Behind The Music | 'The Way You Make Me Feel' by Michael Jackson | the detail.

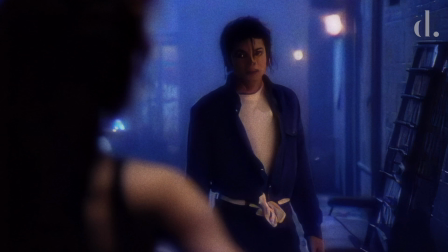(4:13)
The video was designed to show off a more flirtatious and romantic, yet still edgy side of Michael.
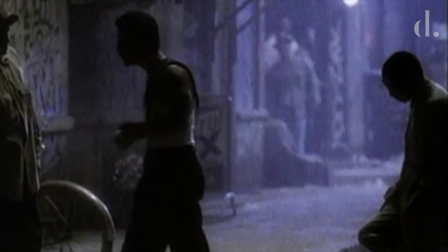(4:19)
However, it begins with Jackson as an outsider, a stranger in both the worlds the video presents.
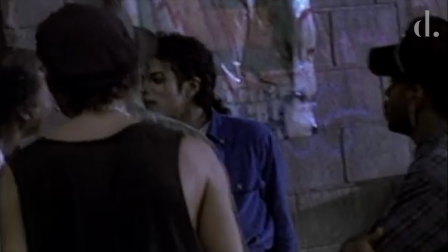(4:25)
In the full version, the video begins with a group of men trying to pick up women unsuccessfully.
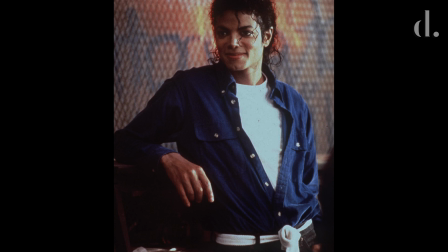(4:31)
One of those men, Michael Jackson is told to go home and not to hang around with the other guys anymore.
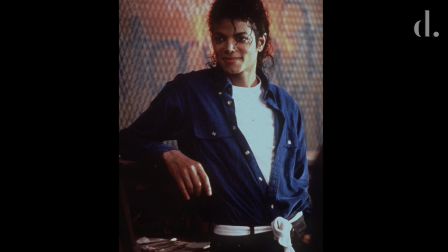(4:37)
Dressed simply in black pants, a white T-shirt and a long sleeve royal blue shirt shirt with a white sash tied in a bow at the front.
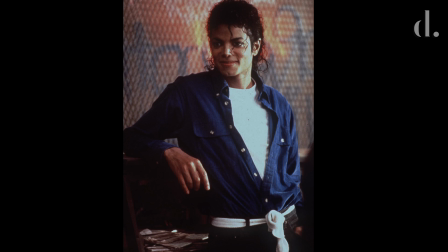(4:43)
Michael Jackson looked like a backup dancer from a classic Gene Kelly musical.
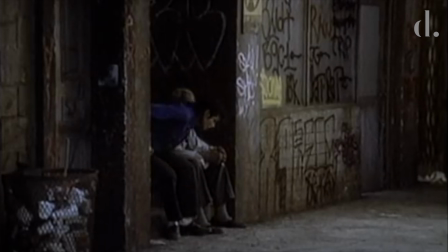(4:48)
When Jackson starts to walk home, an elderly man who is on the steps of his building sits him down and confronts him, telling him to just be himself.
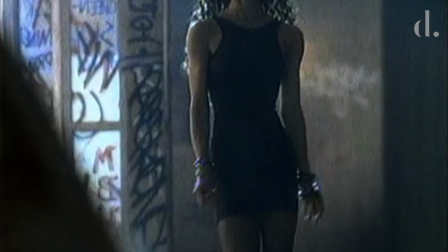(4:58)
Jackson then notices a woman, played by model and dancer Tatiana Thumson, walking down the streets alone.
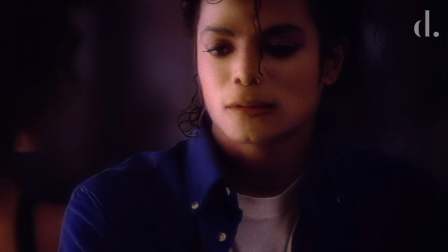(5:04)
Shortly after, Jackson stands in front of the woman while she's attempting to pass.
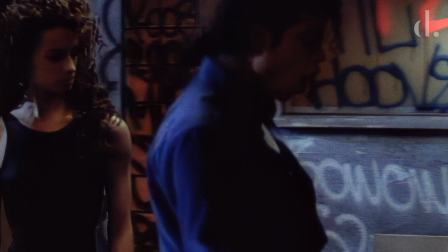(5:09)
Although she ignores him and keeps walking, he grabs her attention by shouting and then begins aggressively serenading her while also dancing.
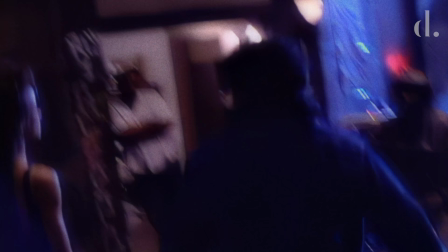(5:17)
Uninterested, she walks away, and the director's camera spins around Michael Jackson as he follows her.
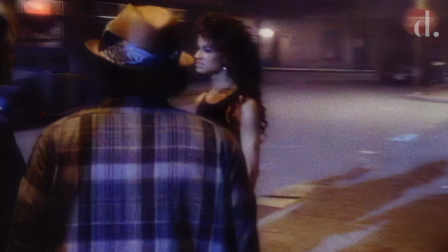(5:23)
He is persistent in his pursuit of the woman and continues to gyrate, thrust and grab himself while being cheered on by his friends.
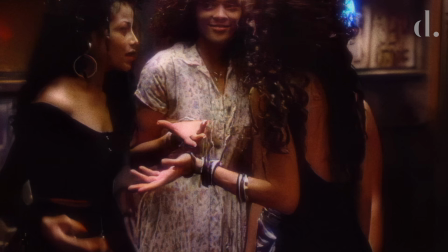(5:33)
Thumbs in then takes refuge within a group of other females as the male and female spectators start making remarks and jeering at each other.
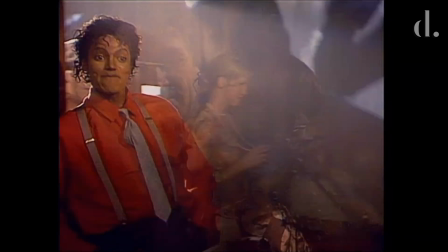(5:40)
Michael Jackson's sister, Latoya, is featured as one of the female friends, having previously appeared in the music video for his single with Paul McCartney, Say, Say, Say.
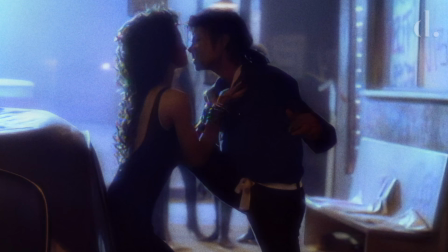(5:49)
In the final video, Tatiana became sexual prey and Michael is chasing her. The car becomes a sexual symbol, a hidden place where everything can happen.
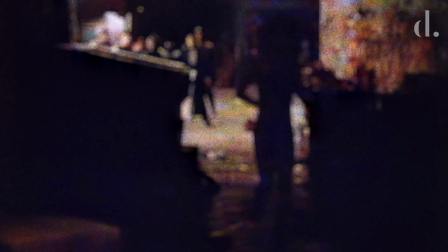(6:00)
Jackson had apparently handpicked her himself out of 200 women who applied to play his video ingenue.
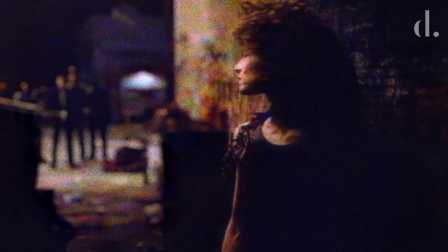(6:06)
One of the reasons he chose her was because he wanted a girl to whom he felt a real sexual attraction with.
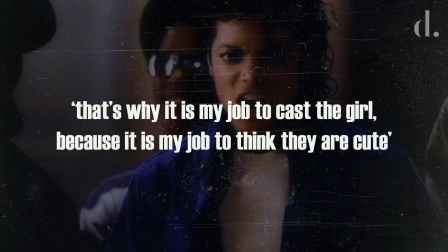(6:12)
Speaking about the subject, Jackson said, quote, That's why it is my job to cast the girl because it is my job to think they are cute.
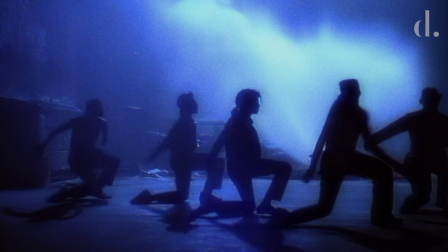(6:21)
Jackson then eventually leads a silhouetted, synchronized dance routine with several other male characters backlit by a soft blue light.
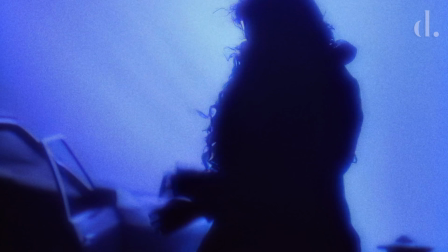(6:29)
The video ends with Michael eventually winning the woman over and embracing her while a fire hydrant sprays out water behind them.
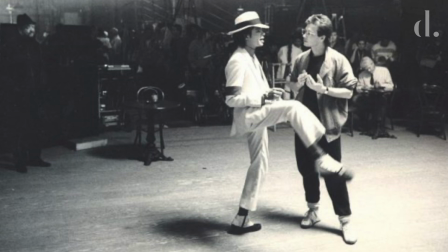(6:36)
The video was choreographed by Jackson and longtime collaborator Vincent Patterson.
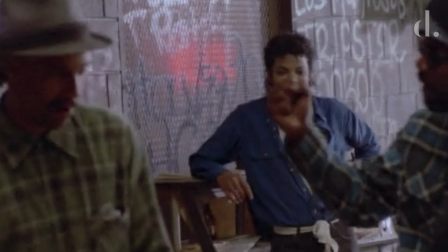(6:41)
Even though this was an expensive video with a high production value, it was important for Jackson that it looked gritty and natural.
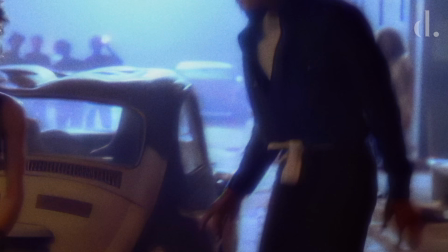(6:47)
This was done by the documentary style of it, as Pitka's use of handheld moments made the audience feel like they were seeing Michael Jackson's dancing skills
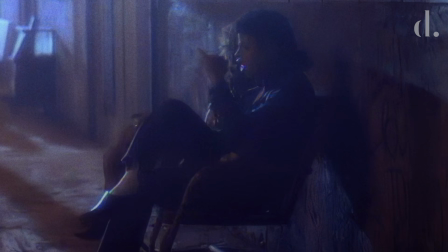(6:55)
in real time and also a real sexually charged interaction between him and Thumson.
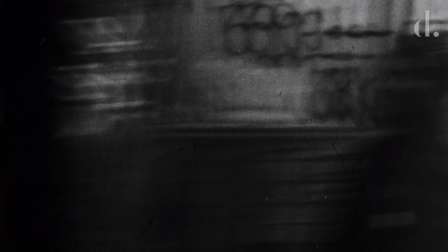(7:01)
For additional authenticity, Jackson featured two real American gangs as extras.
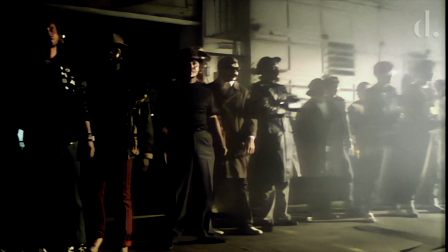(7:07)
One of the gang's members being part of the Crips from Los Angeles, California,
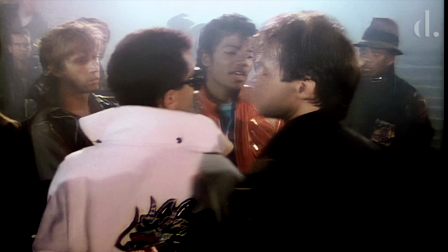(7:11)
much like in his Beat It music video, where a host of rival gang members were featured in the video's climactic face off.
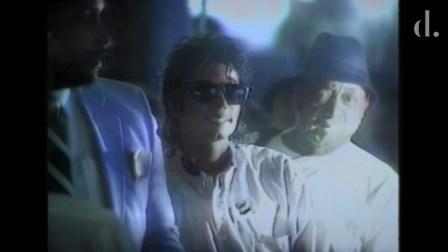(7:18)
After the five day video shoot wrapped, Michael Jackson flew immediately to Japan, began his first leg of his bad world tour.
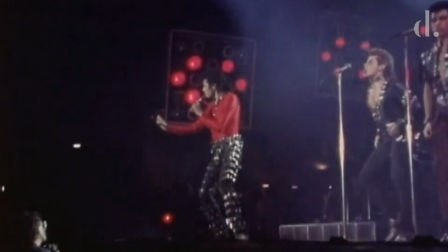(7:25)
On September the 20th, 1987,
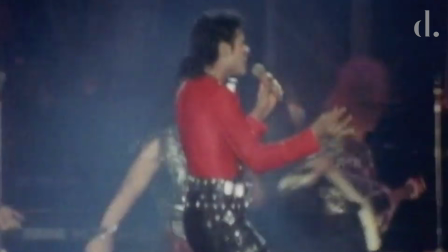(7:27)
after performing in Osaka City, Nishinomoya, Michael returned to the hotel to watch for the first time the director's cut for the short film of The Way You Make Me Feel.
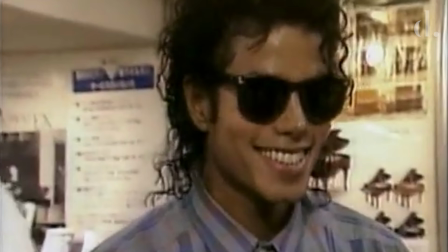(7:37)
The version with a long introduction did not please Michael much.
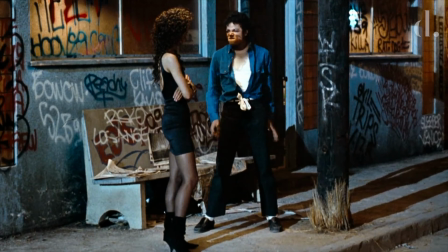(7:41)
Therefore, he sent instructions for the director to refine the video, totaling 9 minutes and 33 seconds to a much shorter edit.
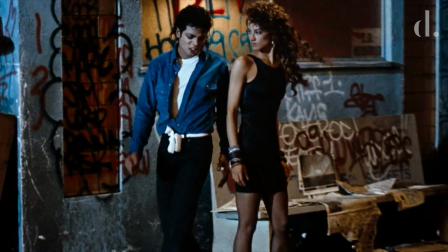(7:48)
Today, this shortened edit is the most common version of The Way You Make Me Feel music video.
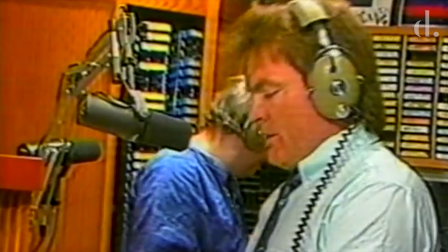(7:55)
The Release
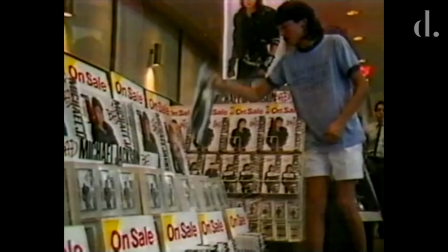(7:57)
Epic Records released The Way You Make Me Feel as the third single from Michael Jackson's Bad Album on November the 9th, 1987.
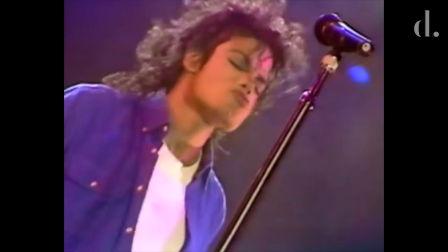(8:04)
The single climbed number seven on the Billboard Hot 100 the week of December 26th.
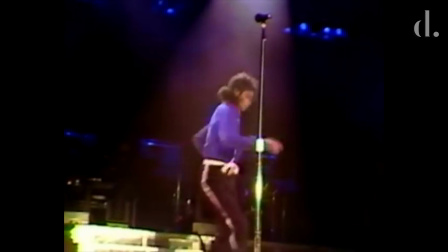(8:10)
After charting with the top 10 for five weeks, the song peaked at number one on the Hot 100 on January 23rd, 1988.